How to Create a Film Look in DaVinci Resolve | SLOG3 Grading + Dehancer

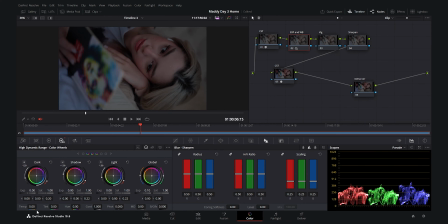[3:59]
to set my temperature and tint because this was shot around the blue hour i want to make it much more warmer so we get warmer tone as you see the skin tone becomes much more pleasing in this way and i think around here is a good point to get to that neutral point
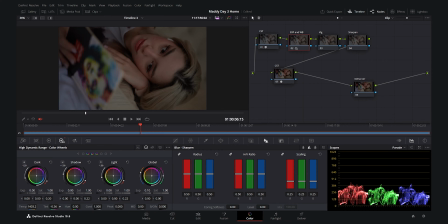[4:17]
and again i want to decrease the tint a little bit in order to remove that magenta tone from the skin and we get a better tint here and as you see it is much more better right now now it's enough for the exposure and white balance the only remaining thing which i need
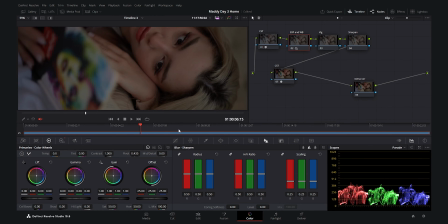[4:33]
to do here is to go to the mid tone detail and decrease the mid tone detail so we get a softer skin tone on the model's face around minus 35 i think it's good the skin is now more creamy and it looks much more better now i go to the vignette node and
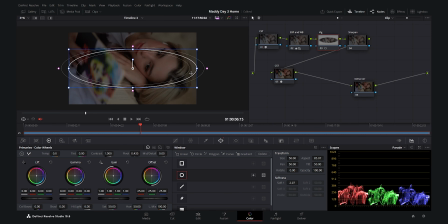[4:50]
i want to the window here and add vignette to the around of the frame which gives so much mood and as you see here i make it softer here so we get the softness around the corner and i want to invert it now we go to the curves and i want to decrease
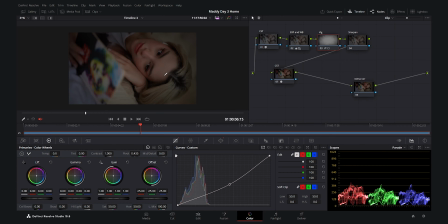[5:06]
the brightness and as you see we get a much more moody picture and it looks much better now we go to the sharpen node and we go to the blur and we select the second tab sharpen and we decrease the radius to 0.47 and now the picture is much more sharper if
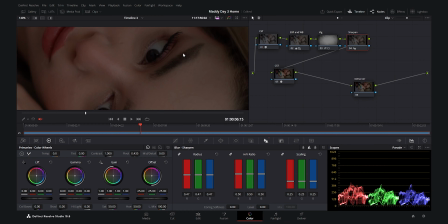[5:21]
you look at the eye and if i do a before and after of this node you see that it is much more sharper on the eyes it can also go further
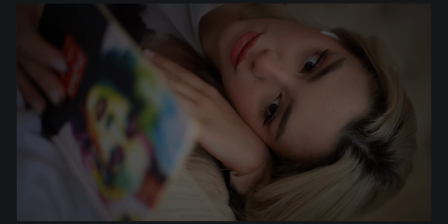[5:29]
to 0.46 now it's much more sharp and i love the sharpness which it gives to the picture now we go to
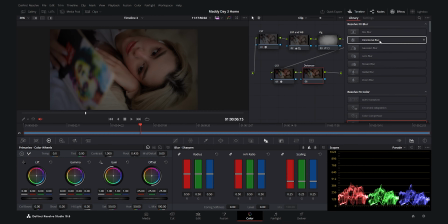[5:36]
the most important step which is the dehancer plugin and i will select my dehancer as you see here i search for it the answer now we are going to create that moody filmic look which i was talking about so let's start and for the input as you see i'm selecting the rec 709
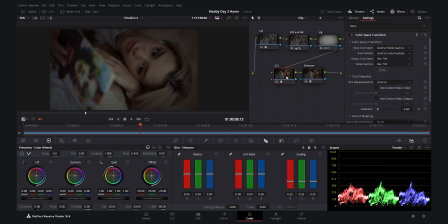[5:53]
because as you saw here the color space transfer the output was rec 709 so we have rec 709 from here now we select the rec 709 and we go down here for the film print i am going to select the kodak pro image 100 looks really good on this one i love the
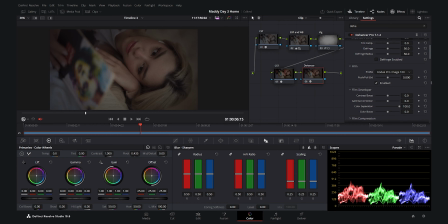[6:11]
look it gives it is so much filmic and antique now we go to the film developer here i want to give it a little bit of contrast boost first make sure you enable it and let's add a little bit of contrast boost as you see here around 10 i think it's good also
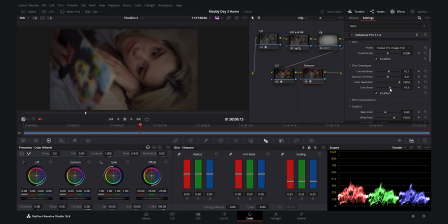[6:28]
i want to add a little bit of color boost not so much because we do not want so much color when we are going for that filmic look for the filmic looks you need more tones than colors i had previously mentioned this in my previous tutorials now for film compression i do not
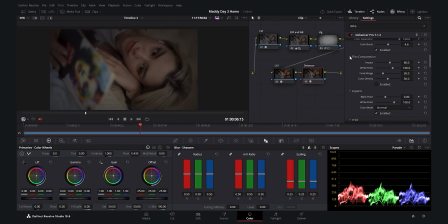[6:43]
need it this is when you have really harsh highlights and you want to achieve that filmic look it's a very good option but we do not need it here now for the expand i'm going to increase my black point as you see when i increase it the black points become much more punchy
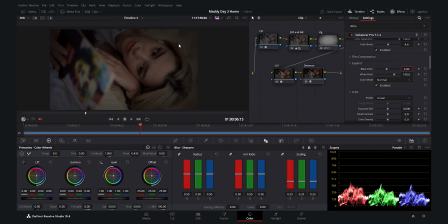[6:59]
and contrasty i think around three might be good we have a good contrast in the blacks now for the white point I want to increase the brightness and add a little bit of punch to the highlights and as you see when I decrease the white point we are bringing up the picture and
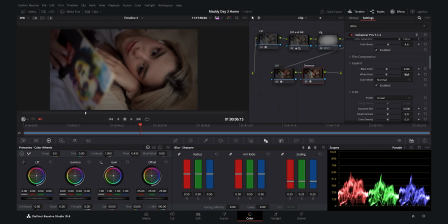[7:15]
I think around 70 might be good and I love it we have a good brightness the brightest part as you see is around 64 IRE and I think for a filmic look a moody picture the highest number for portrait video around 64 is good and i do not want to go any more
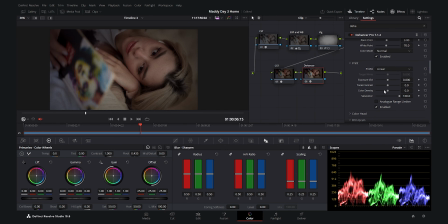[7:34]
higher because we want a filmic look here now for the film print i'm just going to add a little bit of tonal contrast not so much around maybe 0.4 as you see it adds a beautiful contrast to the mid-tones and it is really nice i love it how contrast it gets
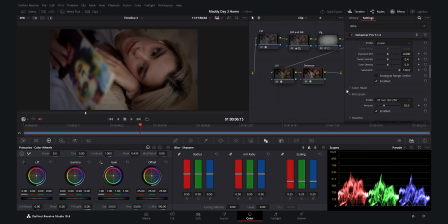[7:50]
around the mid tones now here is the most important part i think in the answer is such a really amazing option the color head it's like the tones which you add here in primaries and color bars but i have a much more better control here it's really good i love this option now